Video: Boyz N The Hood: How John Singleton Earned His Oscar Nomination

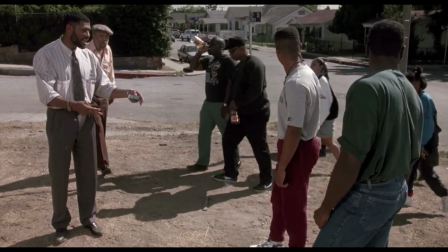We've seen that Singleton's staging and his use of milk is designed to help express each character's inexpressible sentiments. And if that's not masterful filmmaking, then I don't know what is. I also love how the background of everyone's individual shots represents their mental state.
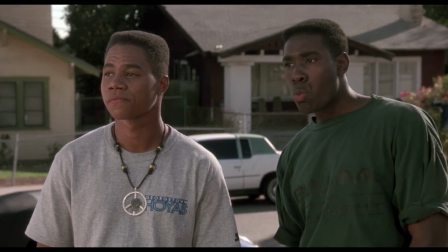Ricky and Trey are placed in front of the most suburban-looking houses in South Central LA because they have the most interest in getting out of the area and maybe the best chance.
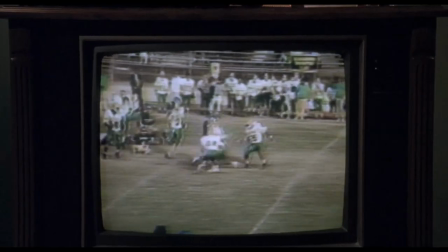Ricky with his football scholarship and Trey with his greats.
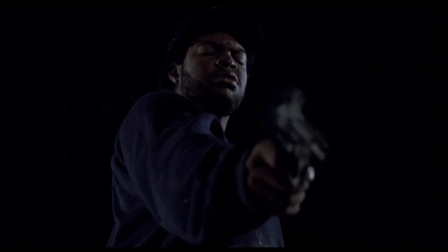This group seems to be a stand-in for Doughboy, who has sort of submitted to the violent mentality that results in black-on-black crime and threatened solidarity. One could say Doughboy and the Compton residents are lost in the metaphorical woods that is that violent mentality.
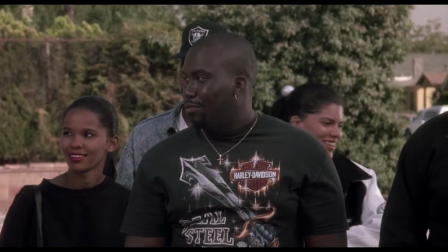Woods that Furious is trying to pull them out of through education so behind the group you see of course a bunch of green the liquor also helps
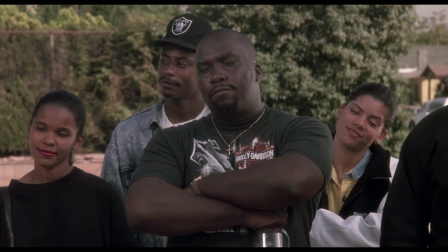solidify that the group probably has a clouded lost in the woods mental state and as for furious himself you see his head positioned right in front
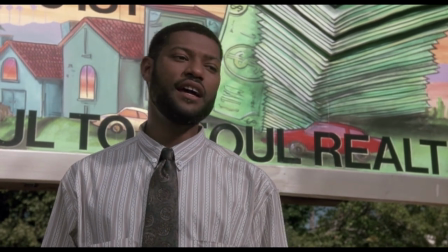of the billboard that sparked the gentrification discussion and the positioning makes it seem like the info is just pouring out of his brain notice
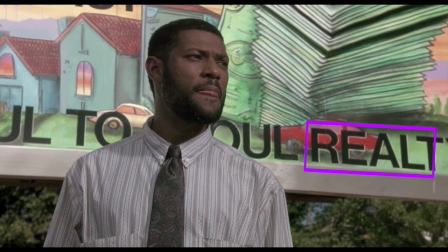too how realty has been mostly shortened to real which highlights that he is speaking the truth also this might just be me but i feel like i'm looking up
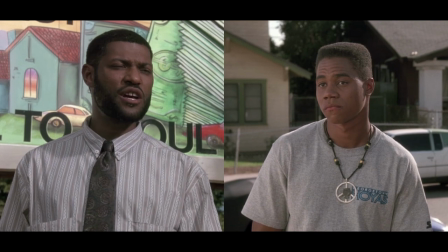at him a bit more than the others who seem to be framed at eye level with the audience, which only adds to the elevated teacher-parent position we discussed earlier.
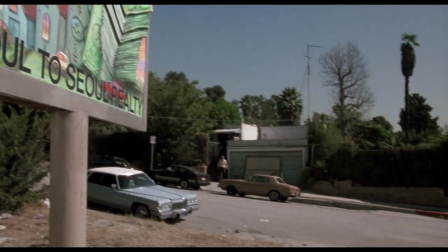Everything about that scene, from the content to the aesthetic, is tied directly to the narrative at large. Far from being a decorator, Singleton was a director, a great director who married function and form, and in doing so was able to guarantee his film, his debut film, Boys in the Hood, a spot in the canon of movies that we're going to be talking about until the end of time. His nomination was beyond well-earned, and maybe even deserved the win. May he rest in peace. Thanks for watching.